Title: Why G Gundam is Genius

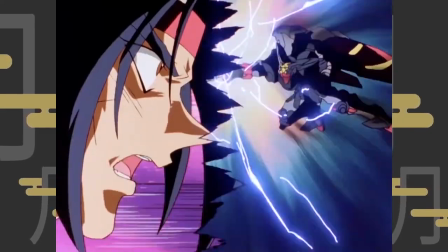8:11 After all, it is the direction they decided to focus on, evidently so through and through.
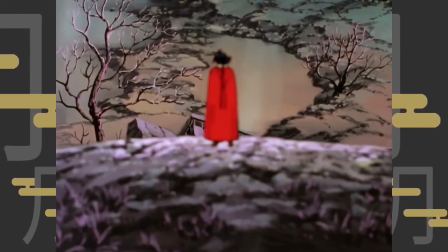8:16 But when it is time for the theme sitting in the bench to be called to attention,
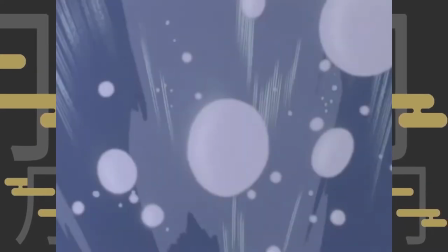8:21 they perform a simple little trick to remind us about it.
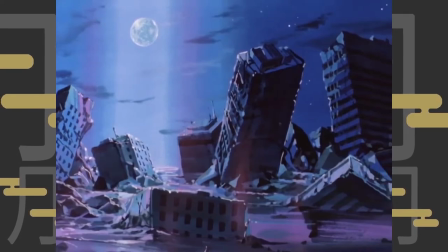8:26 In the final Gundam fight with Master Asia, he reveals his ultimate goal loud and clear to Daumont,
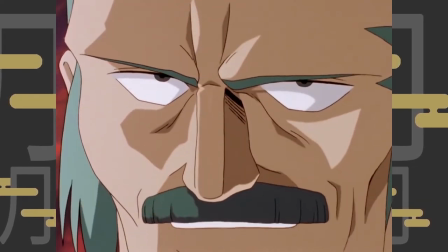8:32 that is, the elimination of humankind, for the sake of planet Earth.
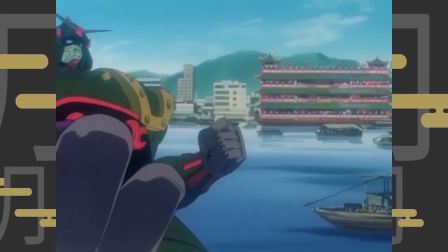8:38 As the previous Gundam fight tournament champion,
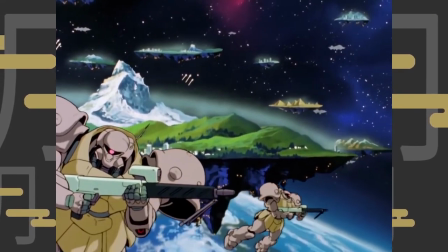8:41 he realized the destructions brought by the tournament that dictates the ruler of space is responsible for the downfall of Earth's well-being.
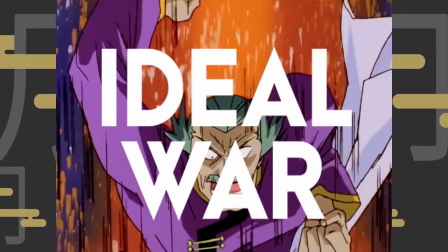8:50 This quote-unquote ideal war has tunnel-visioned everyone's attention to the
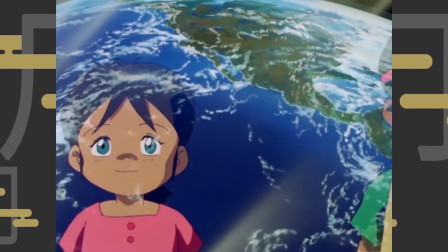8:55 point of complete negligence towards the health of the planet they once belonged in.
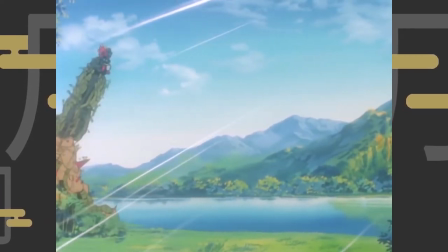9:00 Hence, in order to rejuvenate the earth once again,
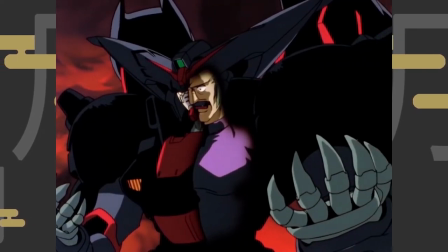9:04 he has come to a conclusion that humankind should atone by disappearing from the soil entirely.
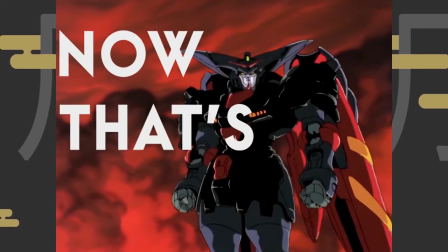9:10 Now that's a villain.
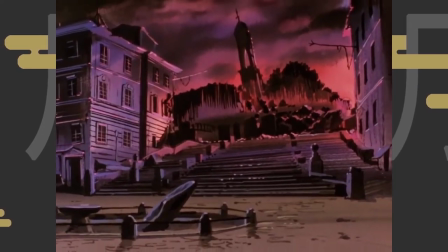9:12 When Master delivers his grand speech, there's this part where the images of deteriorating cities flash before our eyes,
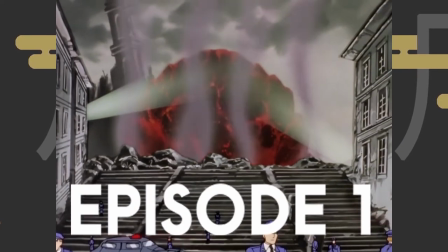9:20 and we are quickly to be reminded that these are background arts that have been used way earlier in the first act of the story,
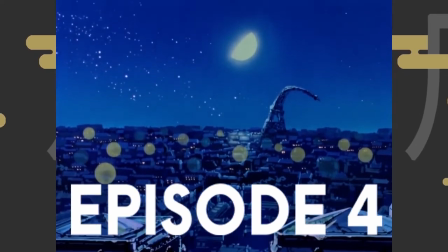9:28 when Domon was battling the other fighters in their respective country. As these images simply trigger within our minds,
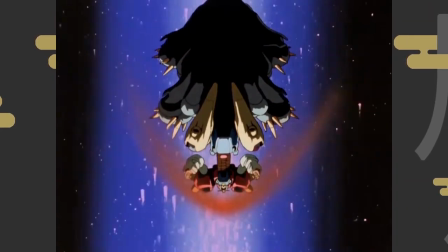9:36 they also remind us that we have been missing a crucial narrative drive under our nose.
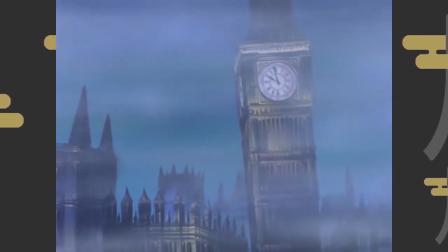9:41 To achieve this, the backgrounds mentioned have to be memorable enough to leave an impression on us.
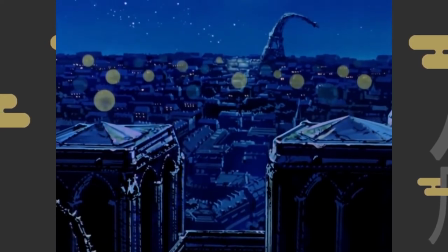9:48 They have to be seared into our brains.
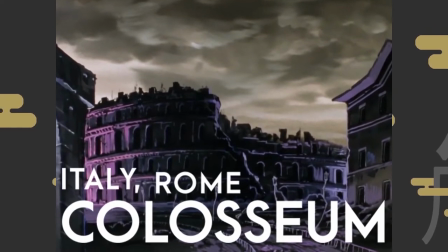9:50 Having popular monuments that represent the capital city of the countries literally banned in disgrace,
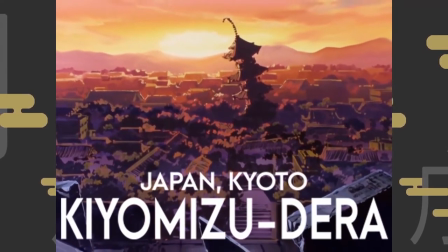9:57 sends the point across in a direct yet visually stimulating way. One of them was even directly involved in a proper Gundam fight.
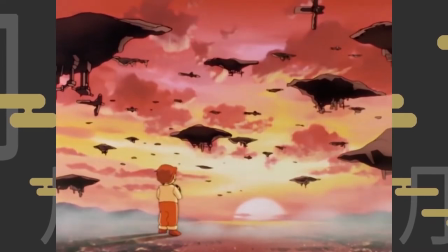10:06 Funnily enough, the very first episode had already set up this exact little commentary as well,
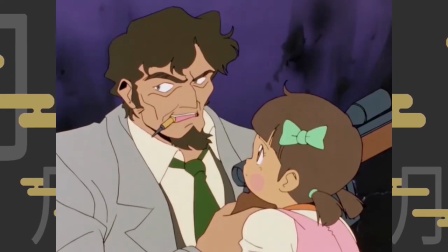10:12 having an inspector in Rome detesting the Gundam fight tournament for the same reason as Master Asia.
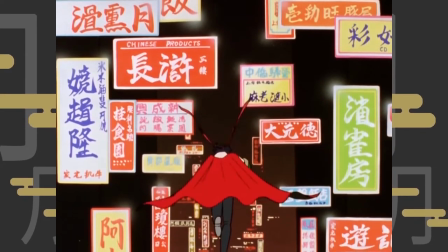10:19 From there on, the topic was hardly ever being picked up again until Master reveals his final surprise.
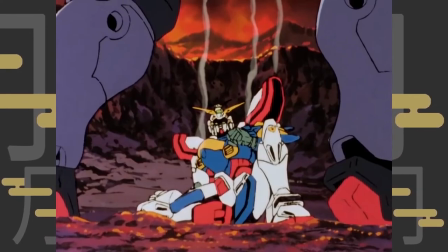10:26 When Master Asia proudly lectures Dormon about his ignorance,
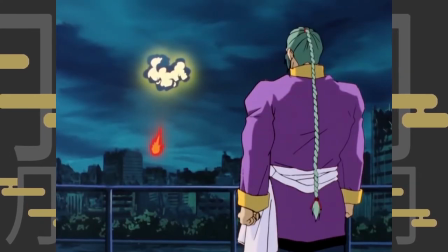10:31 boy do I feel ashamed for not picking up the underlying meaning of the whole thing.
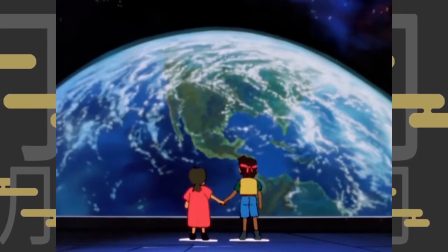10:36 Despite in retrospect, a lot of hints were dropped subtly, laying the foundation.
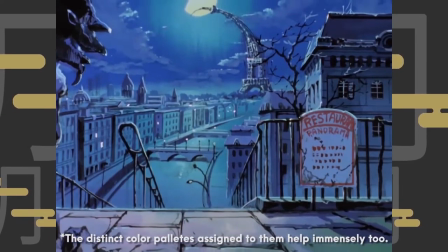10:41 But at the same time, I was also ecstatic by the effectiveness from such tricky use of those memorable imageries.
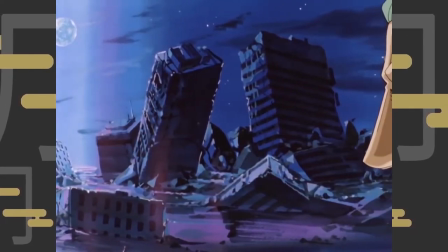10:49 When it is time for the theme to finally matters,
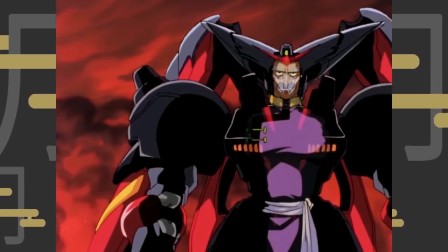10:52 the show cleverly digs up a few images resting dormant in our mind for an in-your-face reminder,
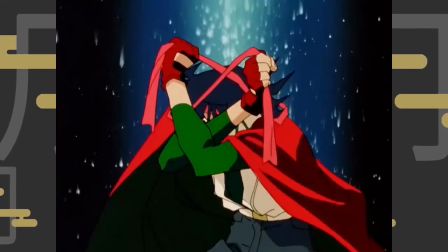10:59 not dissimilar with the loud and proud attitude the show dones.
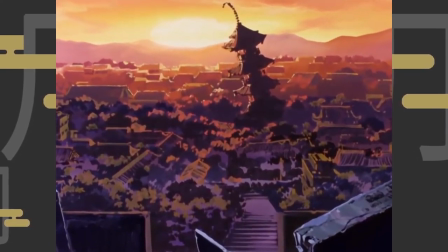11:03 The moment of realization itself is memorable thanks to this ingenious little trick.
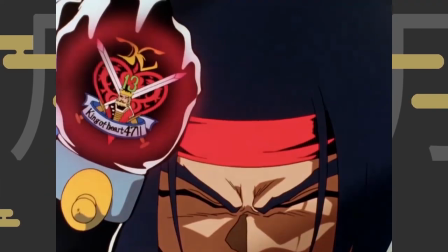11:10 So, do not let the passionate characters and their hearty deliveries take over all your senses.
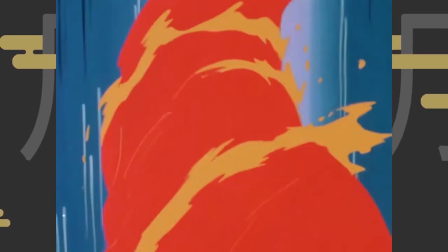11:17 Take note of the compositions, and you'll notice the show still contains some well put together storyboards.
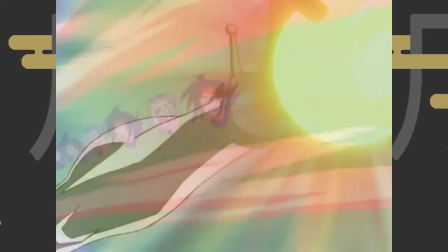11:23 To let that over-the-top, headstrong appearance it was known for to shine as bright as possible.
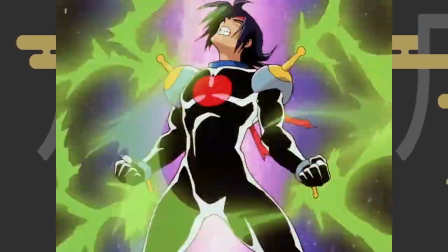11:30 Without that, G Gundam wouldn't be legendary in my opinion.
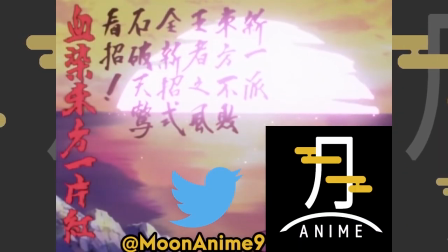11:36 If you have at least find this video interesting, consider supporting my channel by subscribing, share it around the internet if you think it's worthy, and comment down below on what you think about G Gundam. I'm actually curious whether you prefer the design of Shining Gundam or God Gundam,
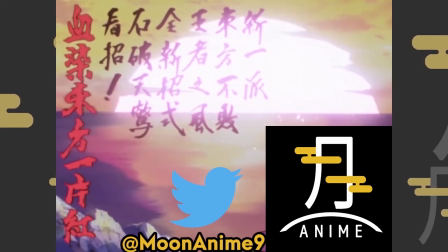11:55 but I would like us to agree the Holland Wand, Nether Gundam, is one of the best design in the entire Gundam franchise. This video, along with many others,
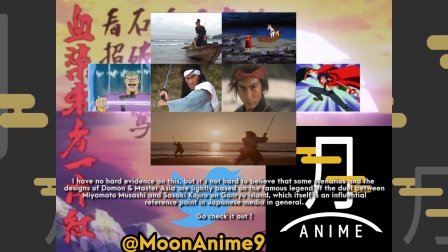12:05 were pre-made and scheduled as an attempt for me to kickstart this channel by playing the algorithm game as best as I could,
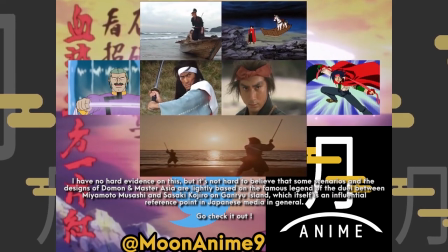12:13 so you will see uploads in the coming weeks.